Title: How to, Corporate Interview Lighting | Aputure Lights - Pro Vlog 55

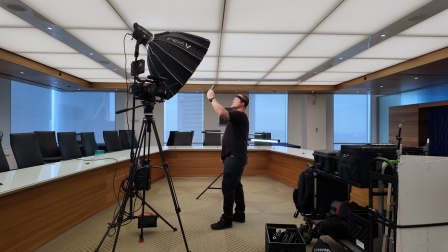Welcome back to the channel. In today's vlog I go over the lighting setup for a one-man band corporate interview.
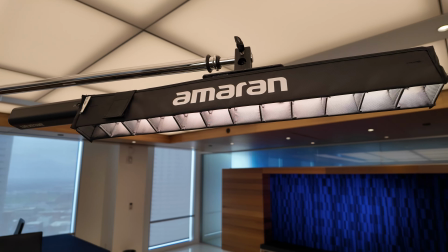I feature some of my go-to lights and modifiers. Also I'll show you some of my favorite apps that help me on set.
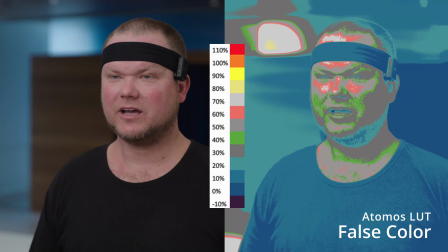Stick around to the end to see the results. Always show up early for these corporate ones. It's really important because otherwise you're going to be dealing with a lot of issues, getting in and out of buildings, security is going to hold you up, whatever the case may be. So I like to just show up early, make sure I'm there on time, give myself plenty of time to set up. So my arrival time or my call time or expected time of arrival was 10 a.m. and then I'm expected to be ready to hit record at exactly 12 30.
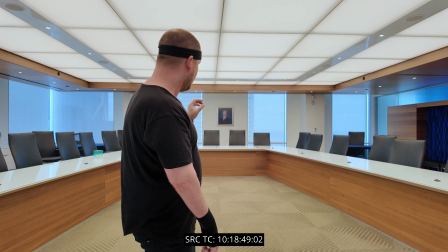I've made it into the boardroom now I'm going to get set up so I haven't 100% decided where I'm going to shoot but it may be into
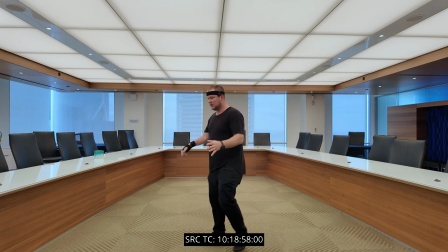this corner over here so we'll have the subject kind of standing right here will key from where all the windows are and go that route
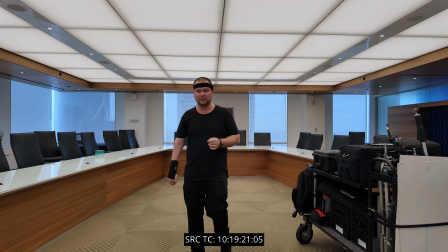so let's get set up two hours before we have to hit record at 1230 so let's see
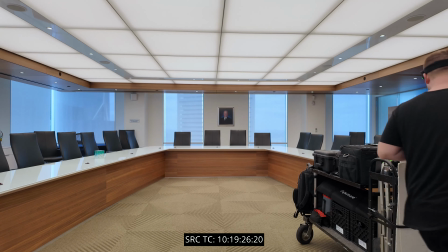what we could get set up so first thing I'm going to set up is my tripod and
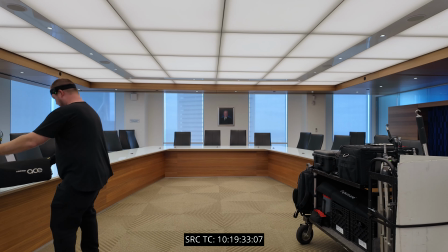I get it set up and put a camera on that's priority one get my framing
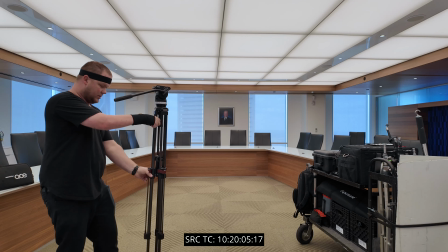see what we look like I'm gonna go a little higher and the reason I'm going to go a little higher is because when I need to,
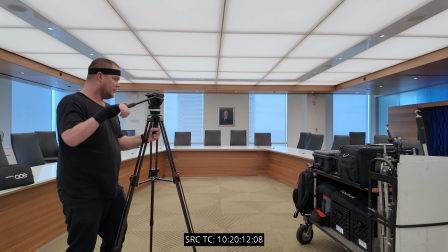I could drop it quicker than I can raise it up. So it's just a speed thing, a little tip right there.
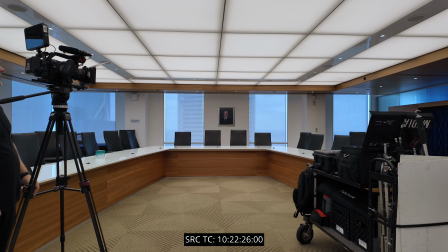So I'm at the 50 mil, liking the framing. It looks decent. It's nothing crazy.
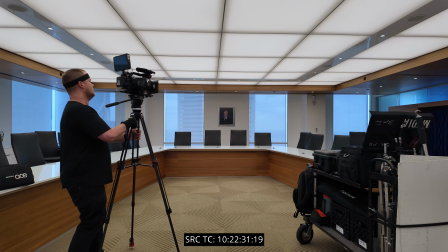Let's see. All
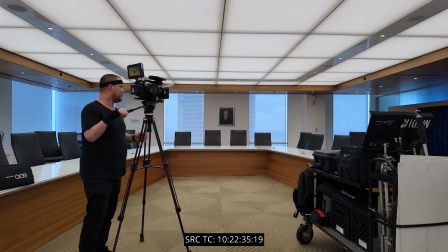right. We are leveled out. So you run into a situation where you're like, okay, I want a lot of depth,
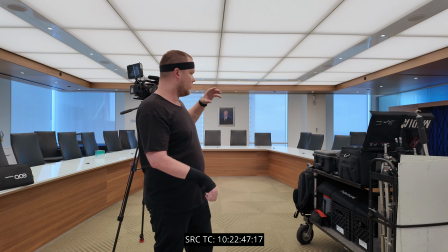but then if you have too much depth or um too much in the background you just
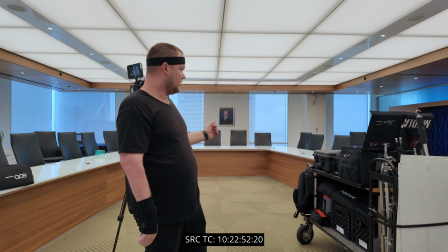it gets too busy for it so you know you see me moving in you're like oh move back at as much
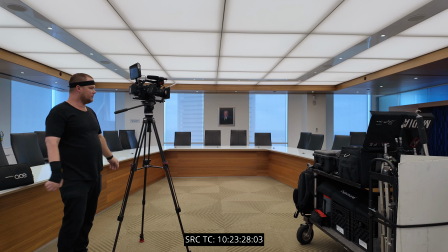depth as you need so shifting things over moving the frame what I will do is I will jump in front of the camera
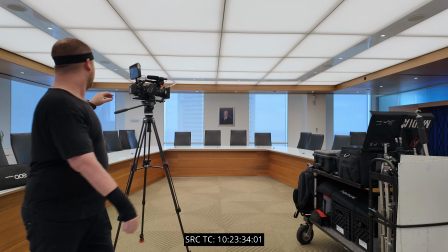and let you see everything so now that I kind of have the frame up that I'm liking
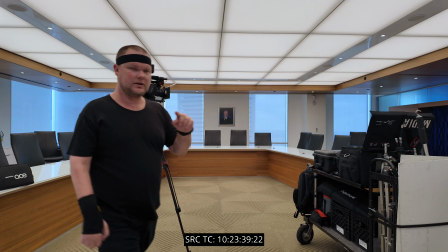or that's close I'm gonna go ahead and move the chairs out of the way
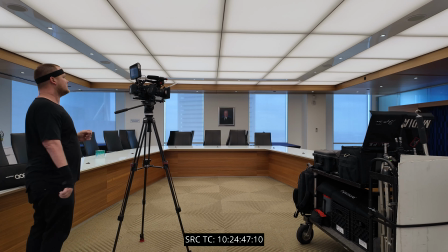I'm back all right yeah that's all cleared out looking good a lot better now real spacious we have some leading lines I'm gonna go for this I'm
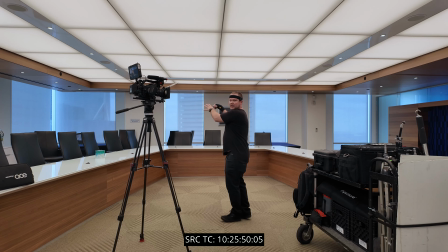liking it the windows are on this side so they are camera
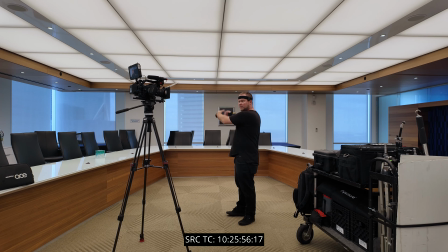left and then camera right is a wall so I'm going to motivate the light from here so let's get a stand up so I really like this
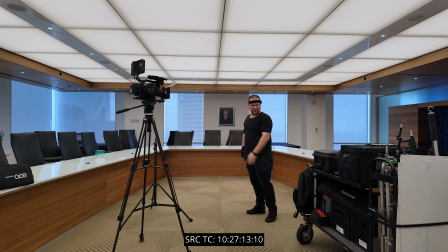um we'll have a hair light come in and everything so we're going to continue with the key light now why did I opt for the 600x
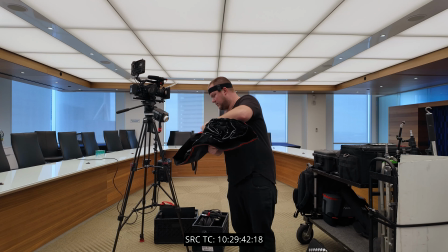because I have another shoot tomorrow in Houston I'm going to put this nice soft box on it so here's a pro tip on how to set
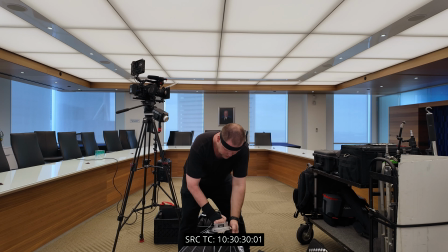these guys up it's spread out on the ground come in push pull it into place and it's ready to go
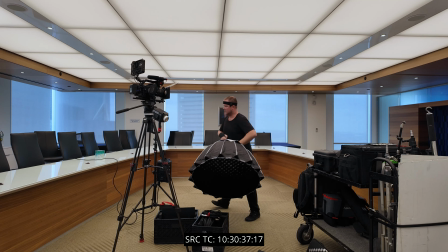the grid is already on it I doubt I'm going to use it because I'm going to want
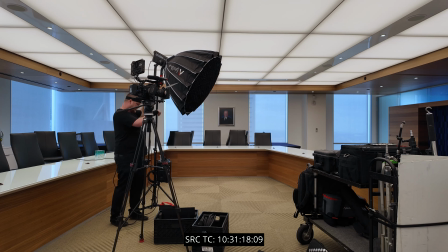plenty of spill it's all connected all right let's fire her up and see if it works
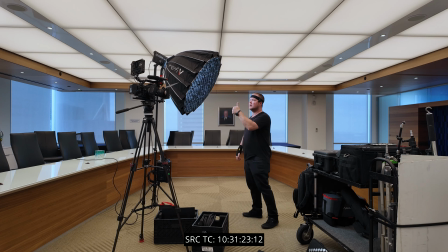we're running we're set up good we're
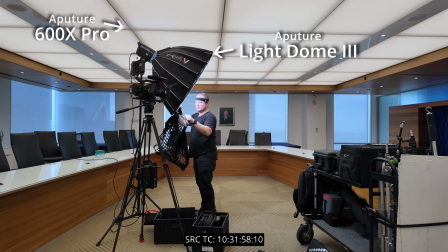gonna get it just out of frame okay we have plenty of output
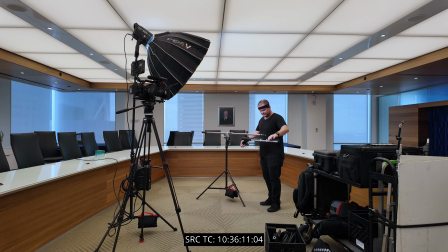I'm only at 24% and